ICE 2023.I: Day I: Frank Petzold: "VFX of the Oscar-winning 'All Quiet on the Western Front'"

Great.
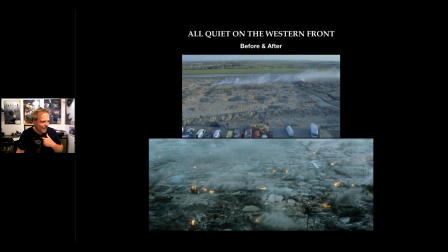50:31 All right, you're back on. Excellent, thank you. So I guess I have a couple more minutes. Just a bit more in detail as a freeze frame. I mean, this is, for example, a good shot to really show that, you know, sometimes you just have to get your shot no matter what.
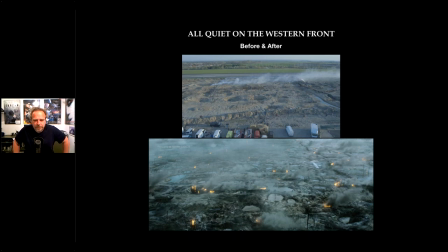50:48 You know, it's, even if it's just for reference, I mean, the matte painting down there is pretty much just using parts of the plate. And all those elements are in there that I shot.
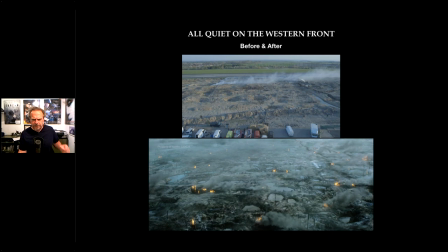51:02 So, you know, the running soldiers and the explosions and the flamethrowers, you know, these are not simulated. The smoke in this case is, so this is CG particles, no smoke. In the top frame, you can see on the upper right,
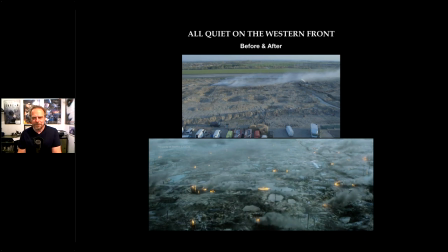51:22 first unit is doing a full shoot while I'm trying to get my plate.
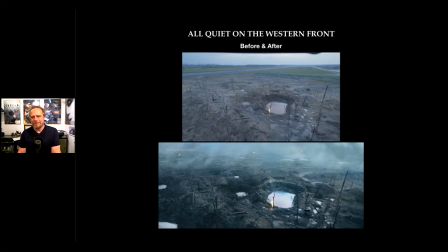51:26 But same here, you know, the runway, you can see that. We had to basically, we just used the middle part of the plate.
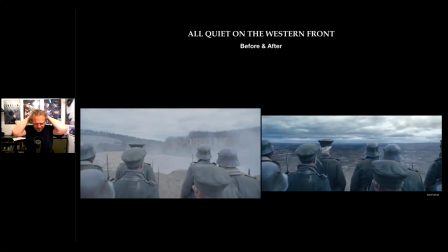51:39 This was an interesting one. You know, you might ask yourself, why didn't you just put a green screen in front of him? The shot was actually thought of to be much bigger, and we actually had, I think, 200 extras in this shot, but only this shot made it into the movie.
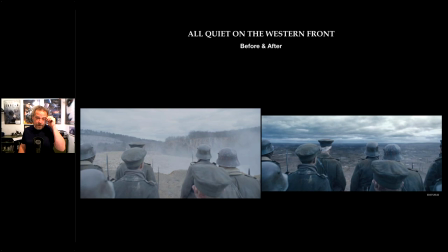51:57 Yeah, so it was basically just, you know, showing the infinite size of the battlefield. It was, of course, a little bit of a roto nightmare. The little trick that I did there, because I couldn't put up green screen,
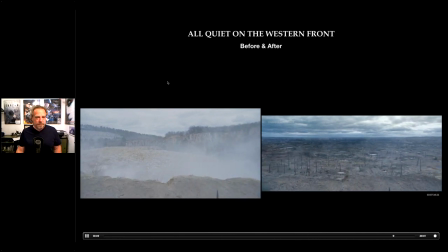52:11 because there's an actual cliff behind it, I just had SFX smoke up the background a little bit. So, you know, and some of those soldiers were able to do luma keys. Just little tricks.
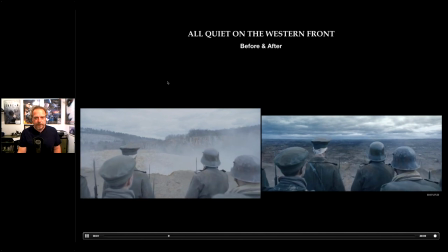52:25 So, you know, sometimes you just have to improvise on set. This is a really good one.
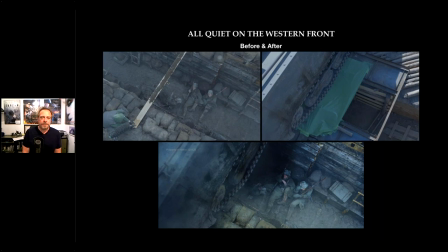52:30 You know, that's sort of the shot I was, or somewhat one of the shots that I was referring to at the beginning. You know, it's a shot that I wanted to do. And I was thinking about, you know, can you do this shot on an optical printer?
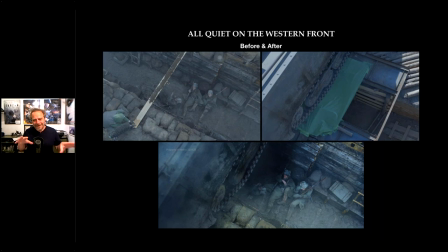52:45 And that was sort of my philosophy in designing the shot. Of course, we couldn't drive tanks over the actors. We couldn't even do it over the actual trench because it would have collapsed right away.
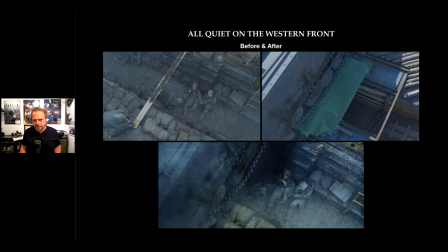52:59 So we sort of built this carpet that was reinforced with concrete to have the tank drive over it, so that you see slack in the treads and the wheels are moving.
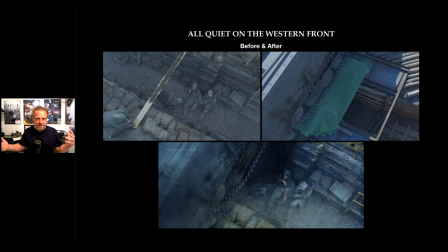53:11 So that's why I didn't do it on the street. And then you just sort of, you layer it and you just mess it up with extra particle stuff and everything.
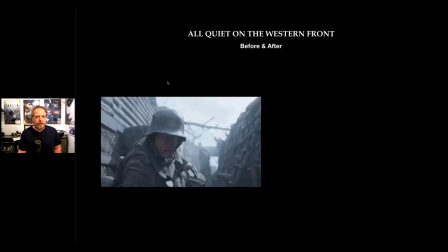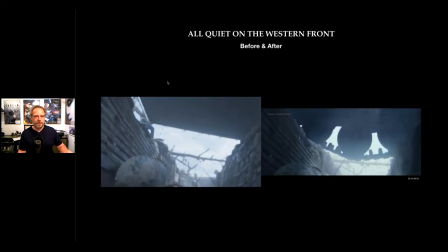53:26 So this is the little element. Just wanted to show here that sometimes you also have to, you know, think about like cutting the light.
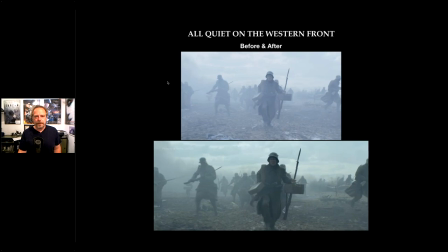53:33 So that's little tricks that we did. I'm too slow, so I'm gonna speed this up.
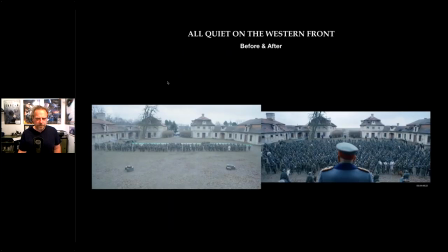53:40 Obviously animation. And this is a very typical crowd duplication shot, which takes a lot of time, but it was all worth it. Having to animate those guys in CG would have been a nightmare.
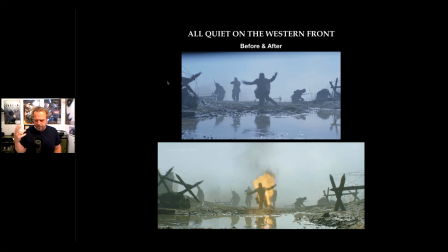53:57 Flames, there's always two ways of doing flames on an actor. You can either do the stuntman burning and replace the face, or you put flames on the real actor. We chose to use the real actor because his performance was excellent and he comes really close to the camera.
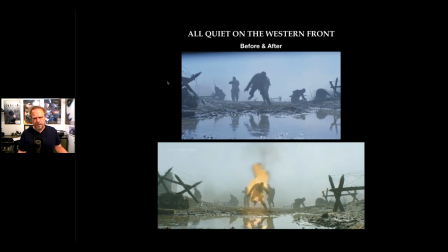54:11 So face replace would have been a nightmare. So they're partially CG flames and partially elements.
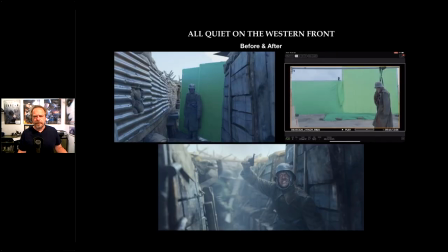That's the shot I was talking about earlier.